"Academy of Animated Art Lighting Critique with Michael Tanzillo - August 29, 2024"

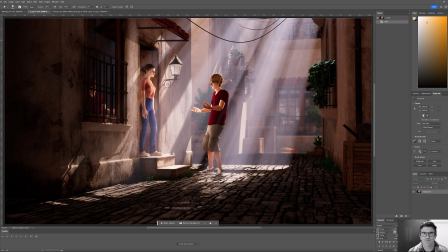Hello everybody and welcome to the lighting critique. This is our last critique for the month of August, which means I will be parting ways with you all at the end of this month, and I just want to say thank you again to everyone who had the courage and posted their work and interacted with me.
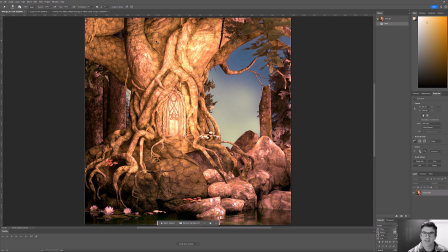It's honestly one of my favorite things in the world to do, is to work with people on the stuff that they're building and crafting and creating.
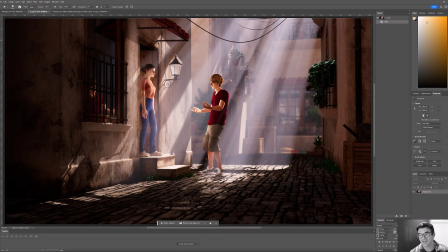So I'm just incredibly grateful for all of you, and I'm not on Discord much anymore these days, but if you ever want to reach out to me, always feel free to reach out to me via my email or through LinkedIn. LinkedIn's probably the best place to reach out to me. I respond to messages there pretty frequently.
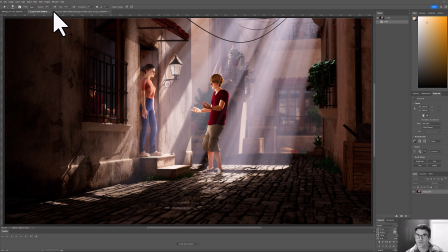So yeah, just very excited to see how these projects and how you all continue to grow and develop as artists.
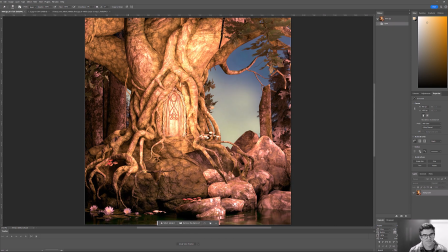So very excited about this. Okay, let's get into it. So we have 3 for today.
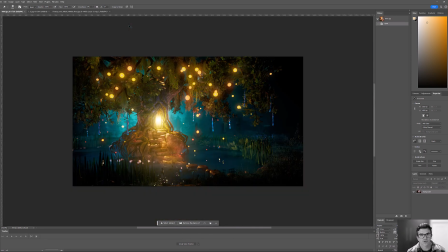Just do a little Wheel of Fortune thing here, and we'll start right here. Okay.
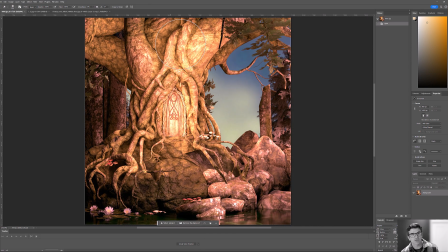All right, great. So we got Gentry here.
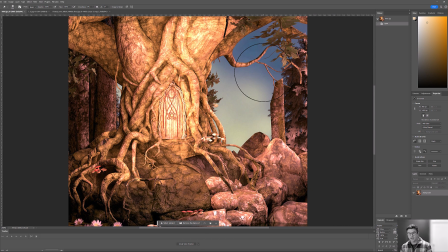Okay, so this was the notes from the last time were decreasing saturation and on the light and decreasing the intensity. So one of the things I think that we just experienced, which was that light, so it turns out color is a funny thing.
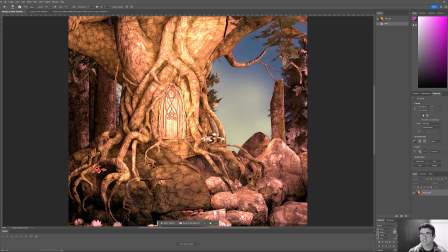And when you decrease saturation, you actually also, by default, you increase intensity or value, basically. You can tell this by any time that because think about the intensity of a light.
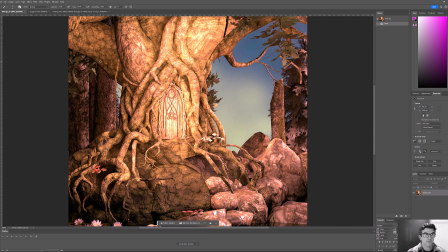It's simply a multiplier of the color. And when you're adding more saturation, you're actually reducing, like let's say you have a very red saturated object. You have a high red value, but you have a very low green and blue value. So the intensity is just a multiplier of those values.
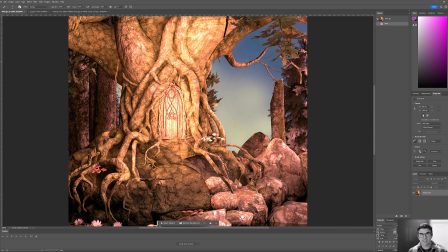So the more saturated the light is, actually the higher the intensity is to kind of pump through it. And in this case, since we decreased saturation, we actually increased those RGB values. And even if we decrease the intensity a little bit, it still feels, from the viewer standpoint, more intense.
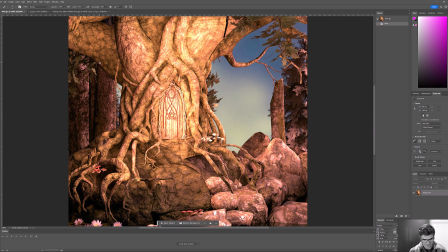So the value is higher, I think, actually, than we did before. So all that to say is that I think we need to come down a little bit on the exposure of the key light.
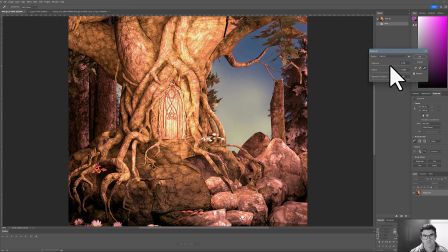And just pull that down a little bit. Actually, it might just be exposure back up.
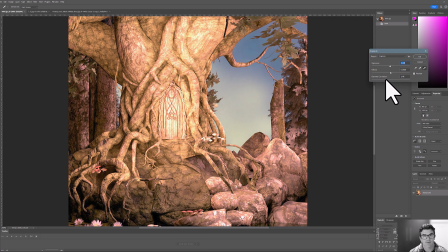It might just be a matter of more of like a gamma correction to make it look like we want. There we go.
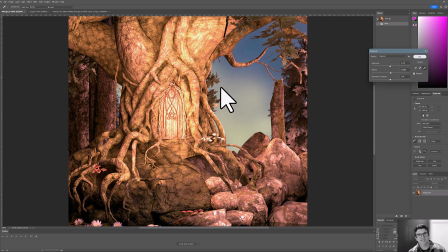So something a little bit along these lines. It still feels a little bit bright, but you get the idea. Yeah. So I would just let's try maybe with the levels here, because I think the overall range is good.
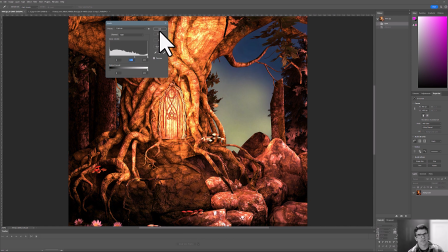You see how if I darken it, actually gets more saturated. So I'm just going to go ahead and do this and then pull off the saturation this way. And then this isn't quite right, but kind of this idea of a little bit
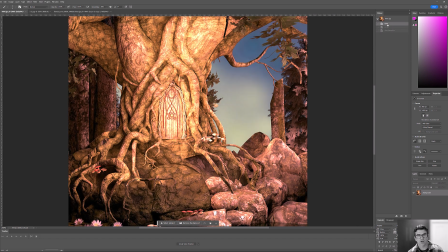less, a little bit less overall. And just a little bit less on the key light from the previous version. Okay, and the other thing that I pointed out was that these rocks here,
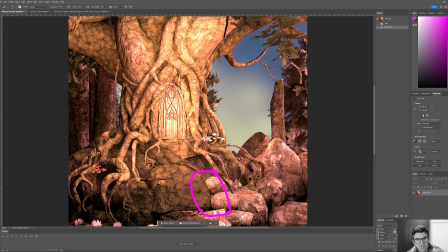let's just focus right in this region here. These rocks theoretically are in the same environment and interacting with the same type of mud. And these rocks feel very muddy and these rocks feel very clean. And the result is these look more red than this.
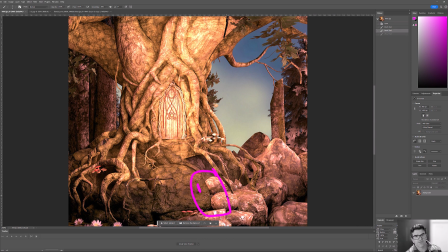So I would just tie their materials together to make it feel like they are the literal bedrock of this area. And because, unless there was like an avalanche or something that caused these rocks to fall here recently, they should be tighter in their design.
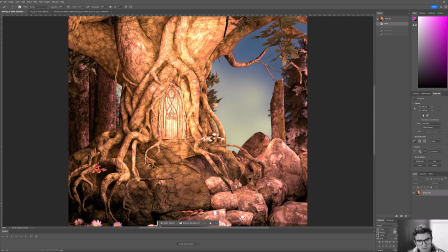One thing I'm noticing now too is that the mushrooms are floating. I see some floating mushrooms here and here and over here. Just make sure you go ahead and ground those into the scene.
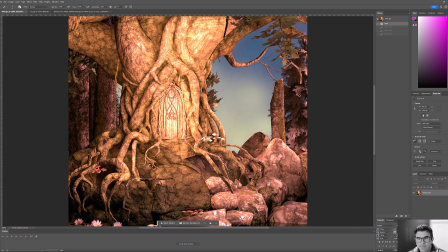And then one thing that's happening over here too is the way, my guess is this is the way the very warm light is interacting with the very cool, the green leaves or the green pine needles, and it's causing them to almost become gray or white. Just look into that and check to see what's going on there,
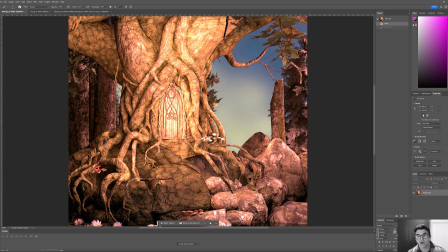because what could be happening is it could just be a matter of the color, or there could be something wrong with the actual material itself.
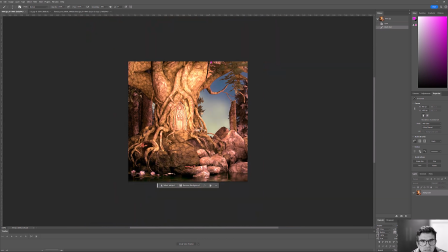And then the other thing was I would just delete this branch that's kind of clipping down here. It's just kind of hanging in off the side. I'm cool with this one because it's a little bit, it creates a little bit more of a composition, but this darker line is just a little bit, throws it off a little bit.
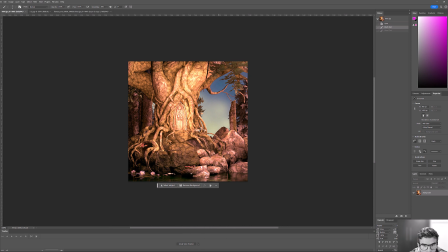Other than that, I think it's working pretty good. Bonus points, I think it gets a little dark underneath here, just because water is so reflective, and you just, any amount of sunlight hitting this would just bounce up into these crevices. and you don't get a lot of dark shadows right at the surface of water.
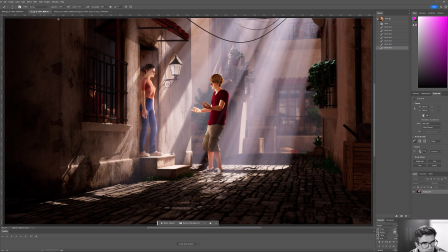So just something there. All right, next up, we got the alley scene.
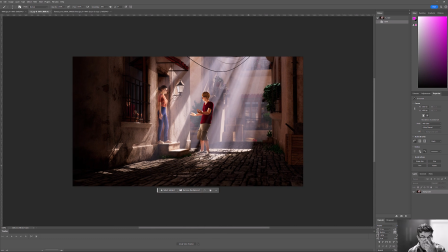So the first thing I thought when I looked at this, and only because I've worked a lot, the rays look a lot better. But the first thing I thought when I looked at this was more bounce light, right? Because key light, sunlight, and the main key light area on a sunny day isn't just about the key light intensity.
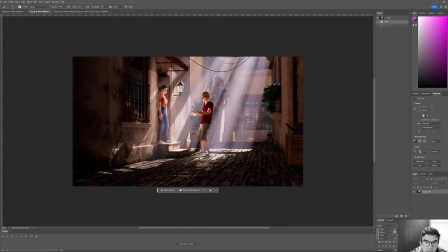It's about that you get a lot more bounce light because you get this super bright light coming down, hitting this warm ground, and bouncing up back into the characters. So I would push more key light. And really what I was saying was because this shirt is pretty saturated red, and like this is getting dark in here and just on the shirt.
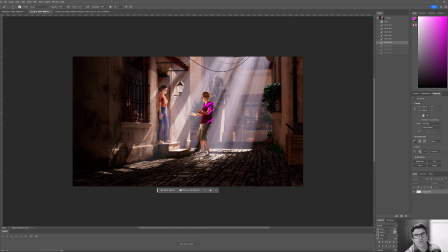And so you would really, that would be much more filled in on a bright sunny day like that. And then additionally, watch out for, there appears to be some sort of line down here. It might be a roto thing. It might be light penetrating through the ground and lighting up the bottom part of the bag. It's kind of hard to tell, but just look into that.
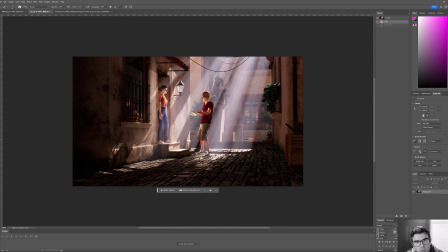One thing I really wanted to point out was like, when shots start to come together, you get pockets of really, really beautiful things. Like if you just kind of isolate, like look at the shoes, look at this area down here. There's a few things that are starting to emerge and like, ooh, that's it.
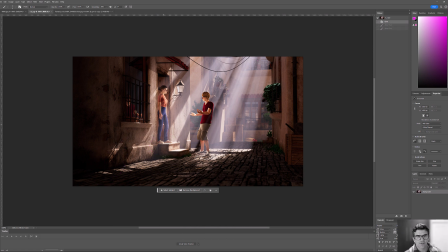You know what I'm saying? Like, and it's just a matter of kind of like feeding those areas and allowing them to grow a little bit more. A few other little notes. You know, these shadows here on the wall feel a little bit too tight. I would just soften that shadow just a touch more. The reflection in the window is a lovely little touch, but this is like a 1-to-1 reflection.
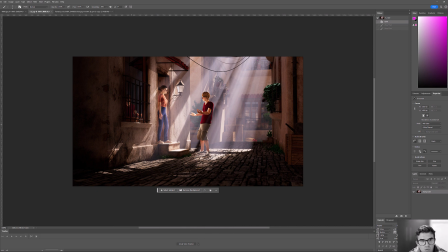This almost feels as strong as this. And with the windows, there's always a little dirt, there's a little film on it. So there'd be a little bit of blur on this reflection as well as a slight discoloration as well. So I just kind of take that down. I would start there.
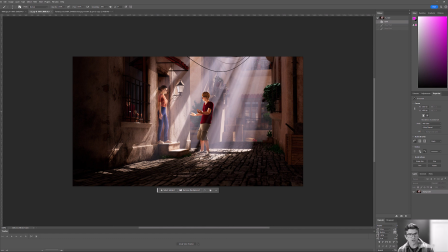But yeah, you've made a ton of progress in the time that we've been looking at this, and I think that I'm excited to see where you end up with this.
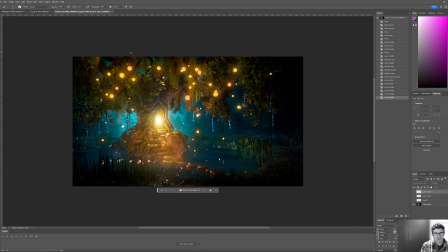All right, the other fantasy tree. All right, cool. Let's take a look at this one. So I think that the colors look good. I think the value looks good all around it. I think everything's looking quite nice. The only thing I was thinking too with the orbs, and I do like the little bit of variation in there.
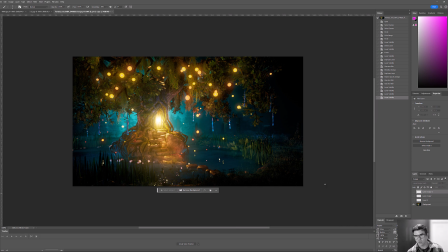I think that really, really helps. Is I went through and I kind of isolated those orbs just by using a color selection tool.
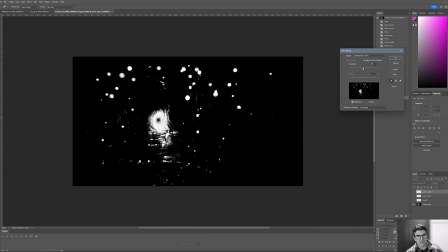So I isolated the orbs and I just deleted the kind of the oranginess around the door.
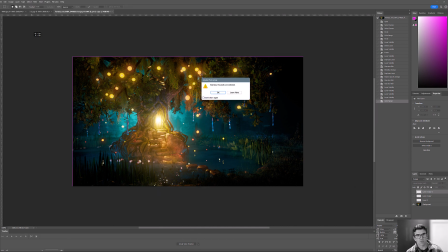And then what I did was I created a duplicate of that layer, because the one thing that I think is that whenever you're getting something that's like really bright, like a light bulb or candle, flashlight, anything like that,
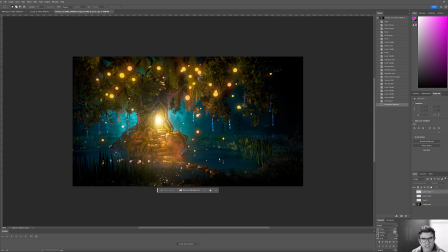is you lose the edge of it and it kind of starts to get washed out. So I really kind of want to push the blur and kind of glowiness around the edge of these. So what I did was I just kind of, I added in a little bit more glow and then just like a little bit more blur around the edges, and you kind of dial these in a little bit. This one probably is too strong.